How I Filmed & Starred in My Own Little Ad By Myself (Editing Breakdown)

How's it going, everyone? This is Kevin. Today I want to bring along with me to show you the behind the scenes of the video that you just saw and also the editing breakdown. So let's jump right into it.
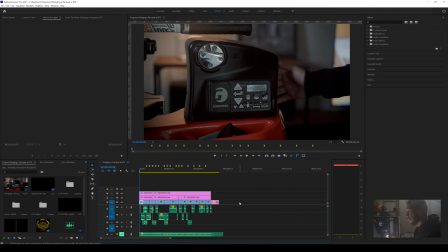I'm going to show you now basically just the sound effects with the video, and I'm going to take the music out just so you kind of can see what I did with the video and how I pieced it together, and then I'll give you a little bit more details with that.
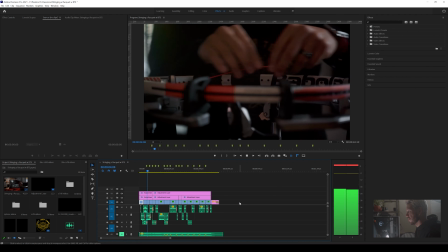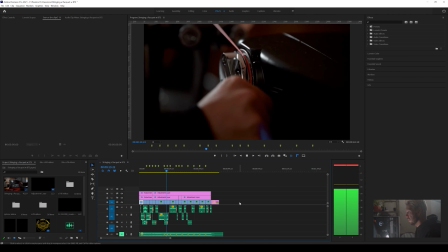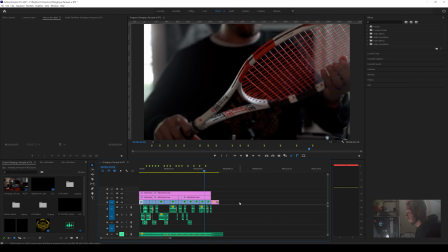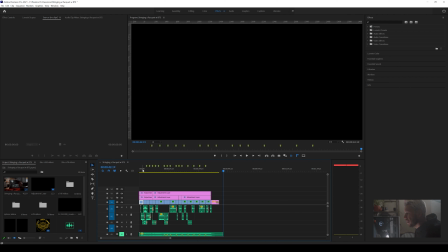And yeah, there you go. That was basically the video with just the sound effects. So I'm going to kind of expand this a little bit and go back to the beginning just because I want to kind of show you a little bit of what I use.
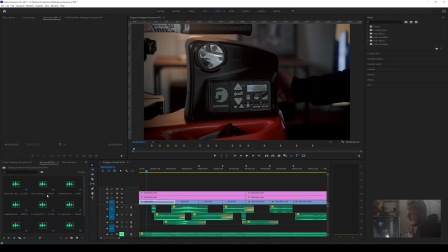So this was my sound effects little folder that I went, and I used most of the stuff from like Storyblocks and Epidemic Sound. So some of the stuff, like for example, this one is just basically a little beeping that I got.
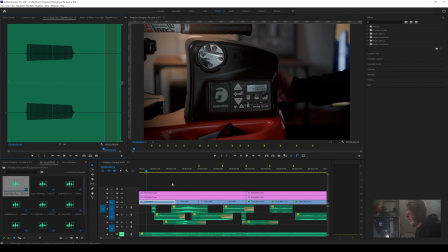That's just basically right here what it sounds like. Essentially, that's the actual kind of sound of the beeping of the machine that I actually have. The only reason I didn't use the original sound is, well, it doesn't sound as clean, and I had some TV in the background because obviously I wanted to stay a little bit focused,
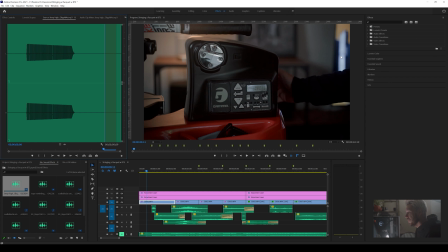having some fun stuff as well while I was basically stringing this racket. So this is basically what I do for my social media for my tennis academy. I create these videos to promote whether it's the tennis academy classes or the services that we provide, whether it's
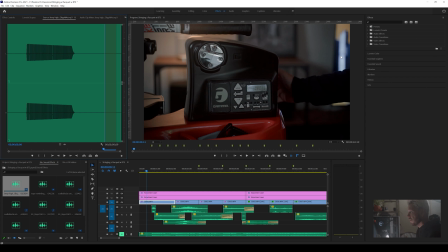stringing, private lessons, gear that people want to get, since we're sponsored by Babelot, my academy. So basically that's just how I do to promote itself. So that's why you hear this little beep right here, beep. And so if I play it, it just goes as it turns on.
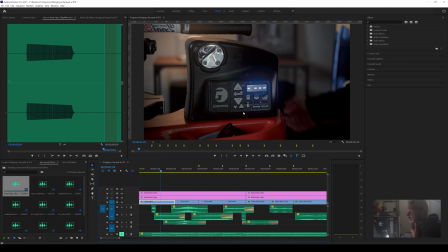The little wiring, I actually couldn't find anything that sounded exactly like it, but it's close enough to the original. So I just used a tape rewind. So if I go to the original videos, let me see, right here, when I turn it on, you'll kind of hear the sound as well.
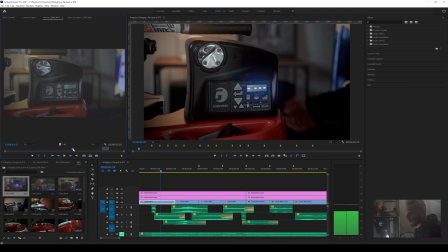Oh. Right, here's it. I turn it on right here. You can faintly hear like the rewind of it, and it's not like too noticeable, I guess, if you will, of the sound,
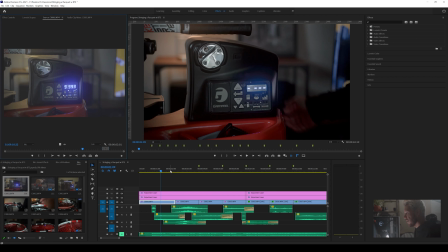but I just wanted to incorporate it because I feel like it would add more to just the shot itself. And then I added this like kind of like a whoosh riser kind of style right here because it's just spinning.
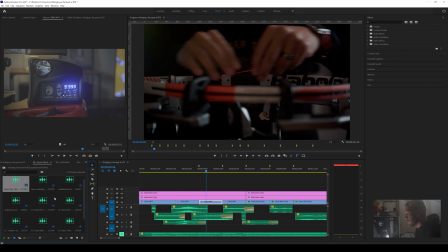I had to use a little bit of a rope sound from it because obviously I don't have like a stringing racket stringing kind of sound, and I could have done my own, but it worked out just well enough to kind of like blend in together for the sound right there.
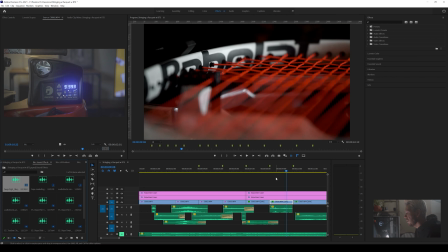The rewind, same thing with the rope sound, just kind of did a little bit of clanking sound just like for the clamps that are right there as they move,
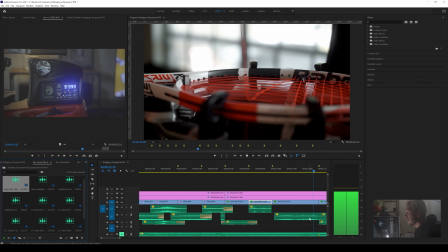and then just got a little bit of more of the rope sound to pull that down again.
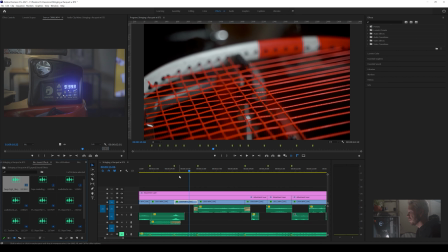Little whoosh just to kind of like as I'm going back, just because there's a filler sound for the most part with this. You can't really, I mean, I don't want to go too in depth with adding too much of it because it's just a simple kind of video anyway.
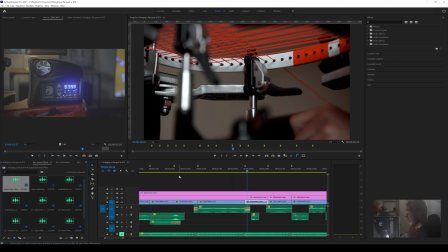So right there I used this basically sound of I guess you could say it was like I think it was like the rope twist or rope slider or something like that, and then had that little it's like a toolbox how they close it,
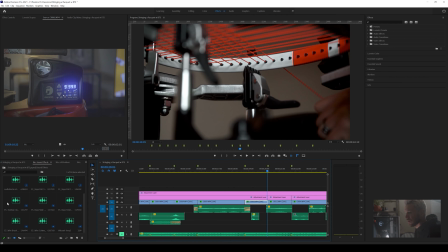just used that right there so it just falls down because it's this one right here actually, so this is the whole sound of it.
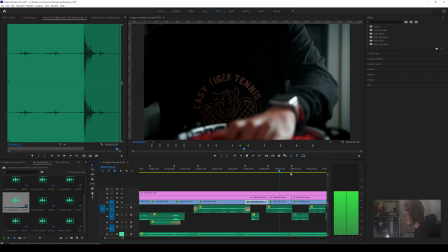And then right here I just used a little bit of a slide of a rope.
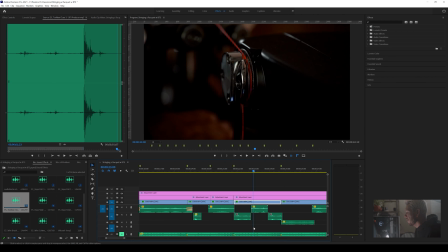This one I didn't really have any sound that I wanted to use, so I kind of just put something of like the toolbox kind of style of this and just used it 3 times, so it was just whatever it was, just to kind of keep it there.
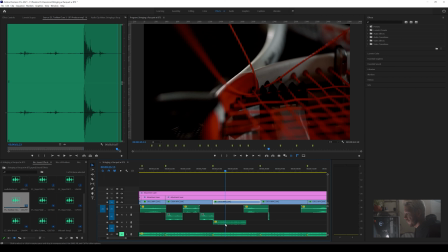And then towards the end I started adding the little rope slide, but then also did this kind of,
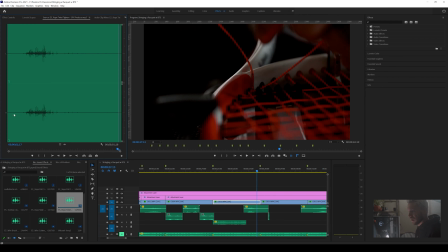I guess this is a rope twist one that I used because right here, yeah, since you're kind of like twisting it right there, kind of just made sense.
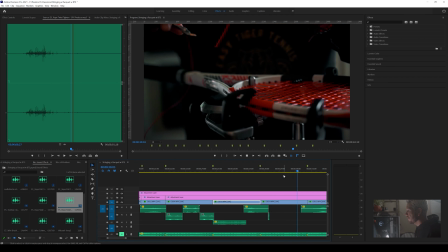So then we went and cut it right there, and then a little whoosh sound kind of to pick it up.
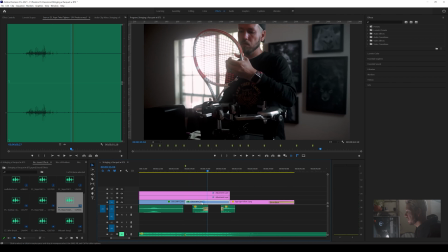moving the strings with just some rope kind of style, and then finishing it off.
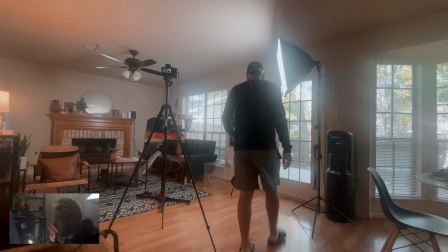Now we're going to reveal a little bit of the behind the scenes and how I set it all up. I basically just used one key light when it came down to the setup.
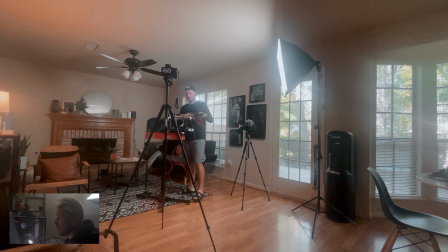I wanted to use just kind of as much natural light as I could, and then also just have one key light to focus more on the lighting. So I set up both my cameras, just basically kind of shifting around since I was doing it all solo.
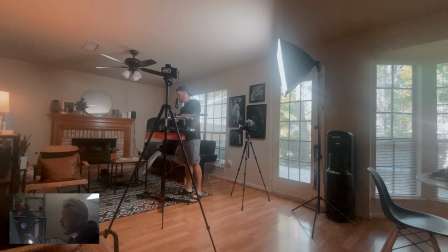And that kind of helped me out to just figure out what I wanted to get more in depth with the angles and get up close and personal. I used my 28-75 Tamron and my 70-180 Tamron as well. That way I could have two different focal lengths and get different angles,
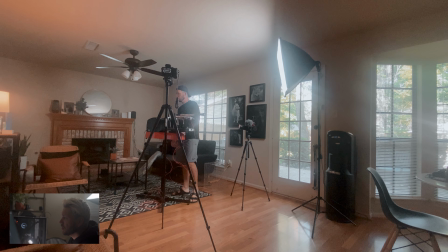and also how close I would get to the certain shots just to show the certain details that I wanted to make sure that I focused on as I was stringing the racket.
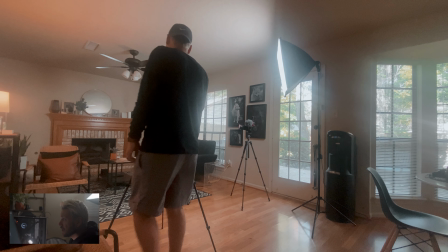So I would just literally kind of film a little bit, then go stop the camera, and then go back into setting up a different angle.
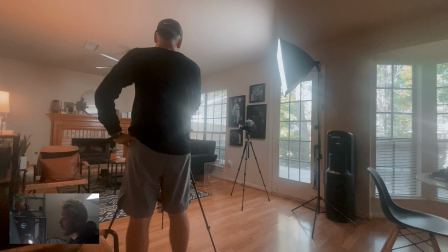That's just basically how I kind of had to do it, obviously, since I was filming this solo and I couldn't add as much motion as I wanted to.
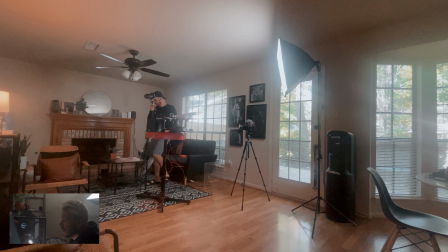I would add it a little bit sometimes here and there with just tilting the tripod or turning the racket, and that was the type of motion that I wanted to add to make sure that I had just some sort of movement, since it was very much still kind of video with the tripod.
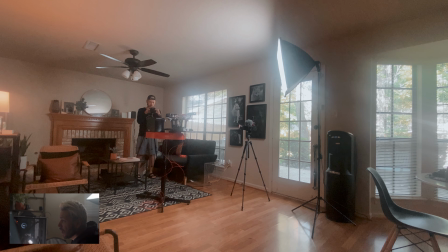So just take it as I, kind of had to add it my own way without having to have a certain person help me out to get more movement. But with all this setup, it just helped me out to get more creative with setting up different angles, different movement in that certain way.
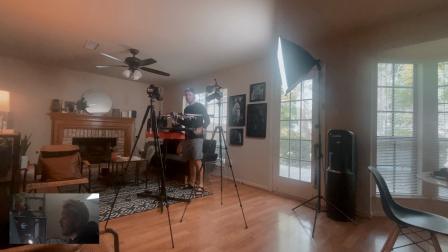So that's basically how I kind of kept everything going. I just made sure that the angles just showcase whatever I wanted to, and make sure that it just shows the main details that I wanted to capture when showing how I strung the racket, so that future clients can see,
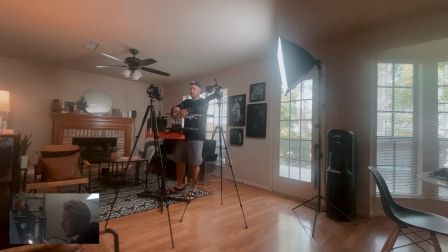the professionalism, if you will, how smooth it looks, how well the rackets will turn out to be, so they want to come and get their racket strung by me.
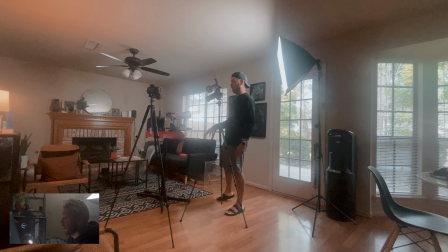So this is how I added a little bit of motion to my video.
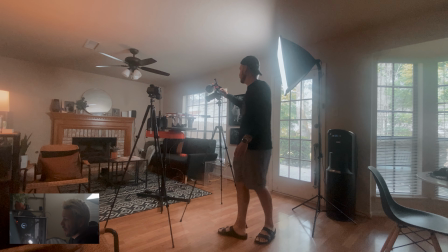I just kind of started turning the racket around, and just that way can show a little bit of a different kind of movement without having to move the camera exactly.
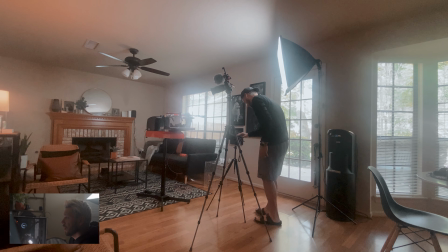Then I made sure to get some lower angles of the clamps,
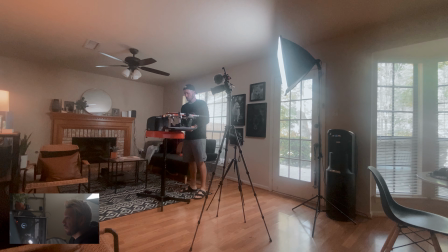so that way people can just get a little bit more of the look of the stringing machine, and just have a different perspective as well, and showing them how it all works out, and just showing them a little bit of behind the scenes of how I string the racket, so that they know that they're well taken care of.
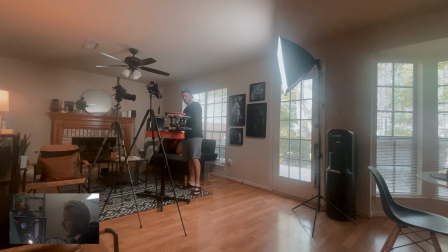Now I use my teleconverter kind of attachments for my lenses to add it to the 70-180, so I could get a lot more detailed kind of shots.